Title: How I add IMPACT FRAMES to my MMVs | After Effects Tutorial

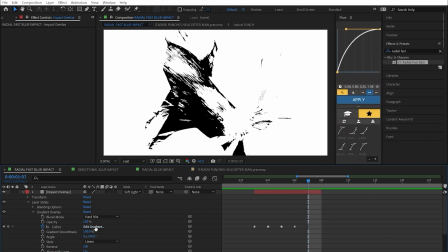And then we're going to end it with adding some red.
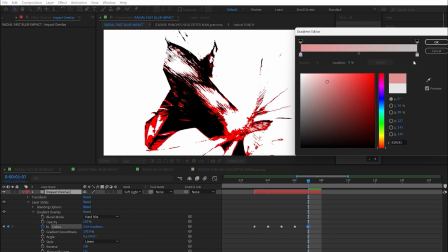So if you just go a little bit there, you can see you can add some red to the impact frame as well. And so if we play this back,
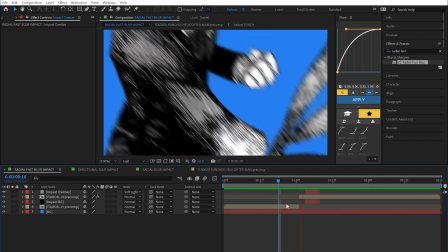boom, that punch had some impact.
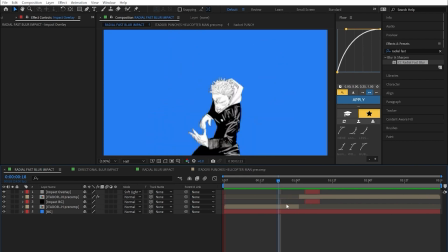And adding a little bit of red, it does add a little bit of brutality to it as well, if you'd like to do that.
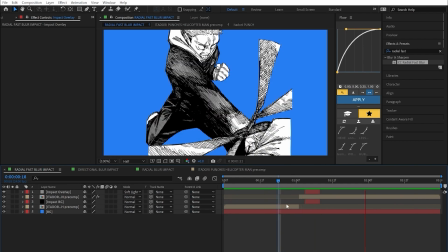But again, it's purely up to you. It's quick, it's easy, it's simple.
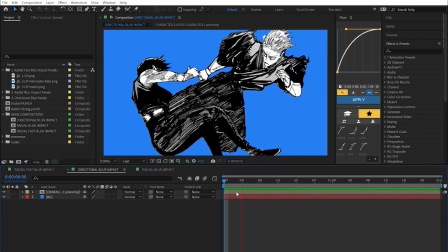Okay, so next up, we're going to be adding impact frames to this. We're going to be going through it a little bit faster than the first one, since we've already kind of gone through the steps.
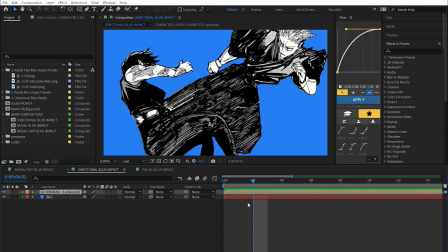So we're just going to go straight into it. So 2 frames in. We're going to add the impact background.
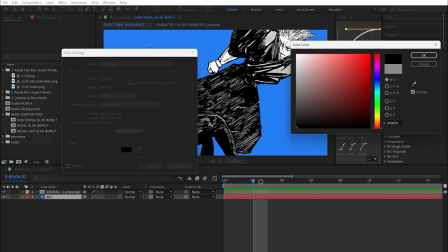Again, you can call it what you want. Just going to do that.
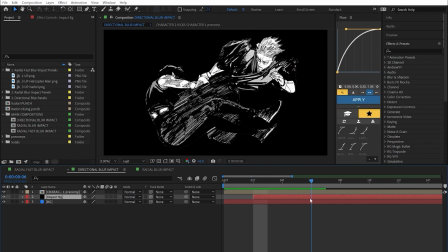Similar to the first one, we're going to have it for 5 frames. So 1, 2, 3, 4, 5. Going to change the background.
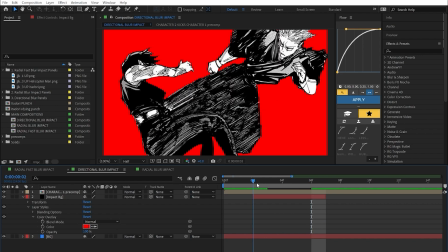Just going to do it the same as the first one, just for simplicity's sake. So we're going to have it start color white.
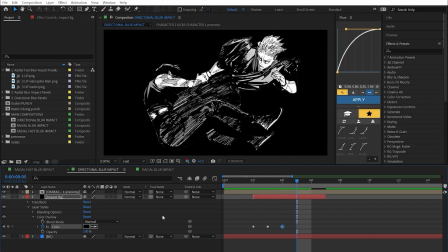White. Black. Black, and then end on white for that flashy end.
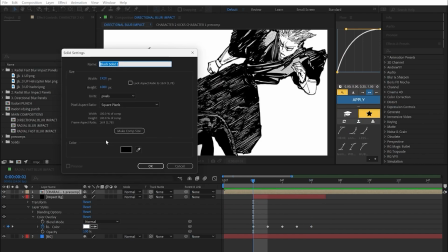And then we're gonna create another solid on top. We're gonna call it impact overlay.
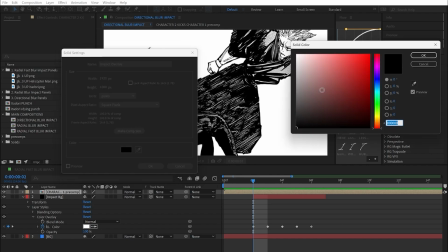Gonna change the color to gray.
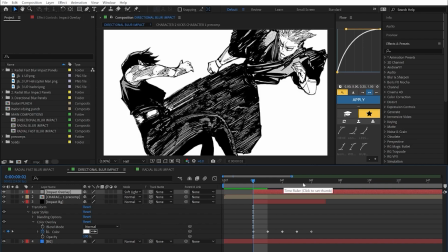Gonna change the blending mode to soft light. Gonna have it last the same amount as the bottom, so we kind of sandwich the panels in between.
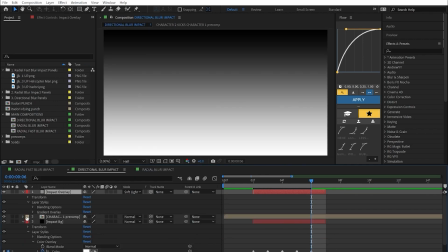I'm gonna right click, gonna go to layer styles, gonna go to gradient overlay, change to hard mix.
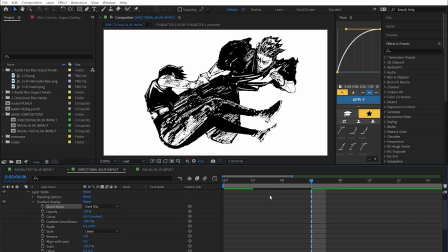Now we're going to add the directional blur.
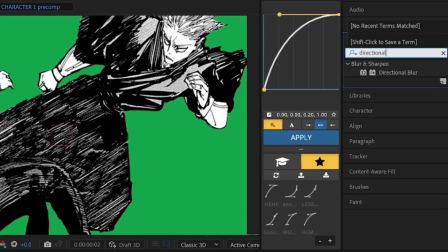So this one is a different blur than the radial, but it's the same kind of idea.
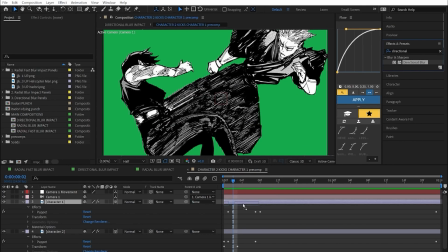We're going to throw it onto the
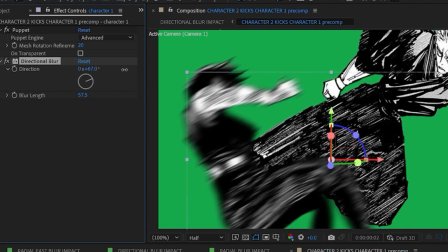subject. I'm going to change the direction so it's in the direction they're actually being kicked.
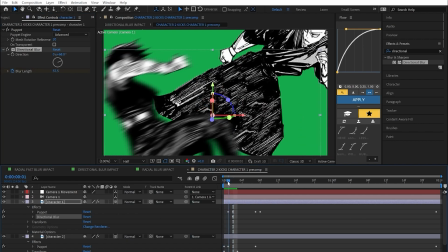And we're going to have it last the length of the impact frames.
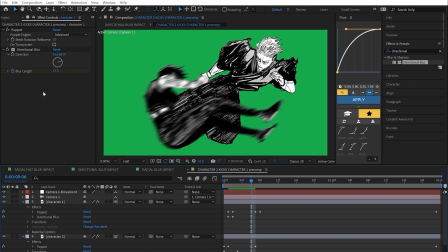So it starts here, 1, 2, 3, 4, 5, ends there. I'm going to put key forms. 1, 2, 3, 4. Put that there. Then you can eventually put it in.
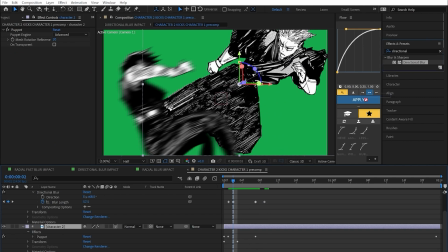And then same for the bottom one. Blur on.
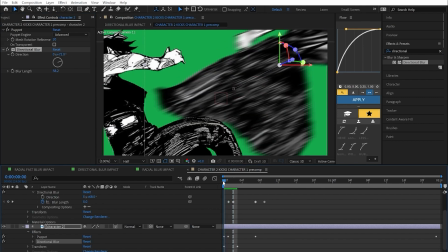Choose the direction. And for this particular one, I'm actually going to have it start earlier because they kind of fly into the frame.
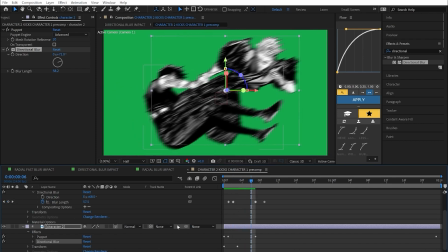So 1, 2, 3, 4, 5. Thing ends here. And then keyframe. Then end the blur.
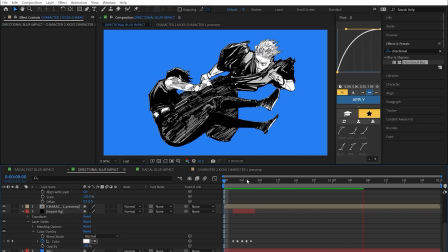So now if we go back, we can see right away we've kind of got the effect already.
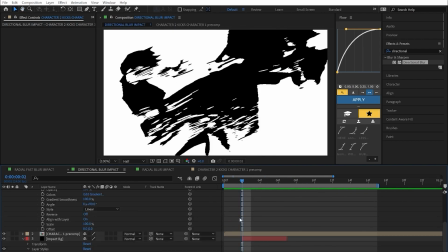So then the last step is just to keyframe the gradient overlay.
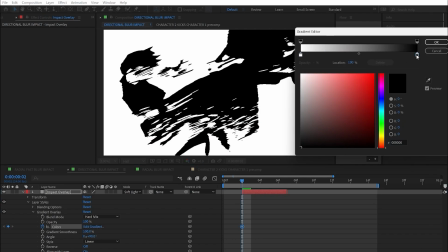So again, this you can kind of choose how you want to do it, but just I'm just going to do it like kind of this,
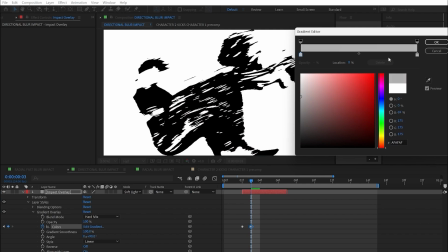then have it become more visible in the next frame like this.
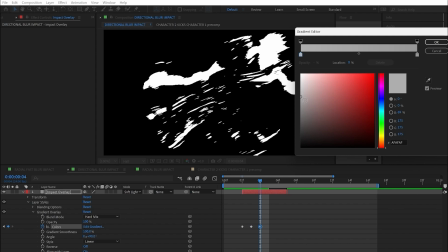And then I'm going to have it kind of dim.
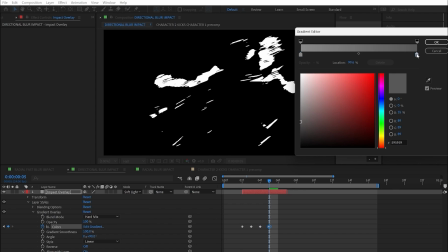And then I'm going to change it to make more like that. And again, this is something you can fully kind of customize.
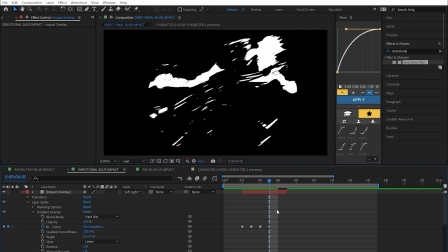You can also change the direction of the blurs. The amount of blur is another factor.
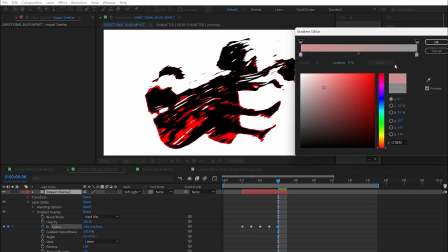This is kind of the basic setup. And similar to the last one, we're going to add a little bit of red as well, just to give it that sense of kind of brutality almost.
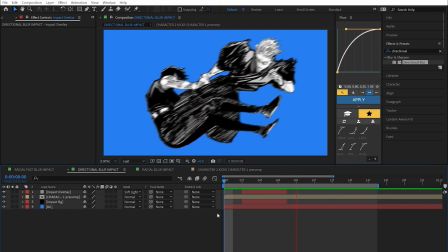And then just like that, bam, gives the kick some impact. Now it kind of looks like it hurts a little bit more than it did before.
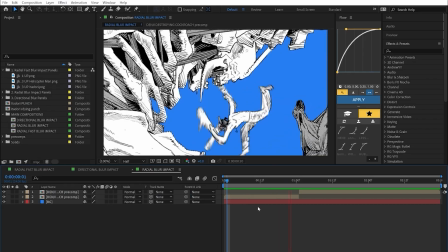So for our final example, we're going to be adding impact frames to Chainsaw Man killing the cockroach devil.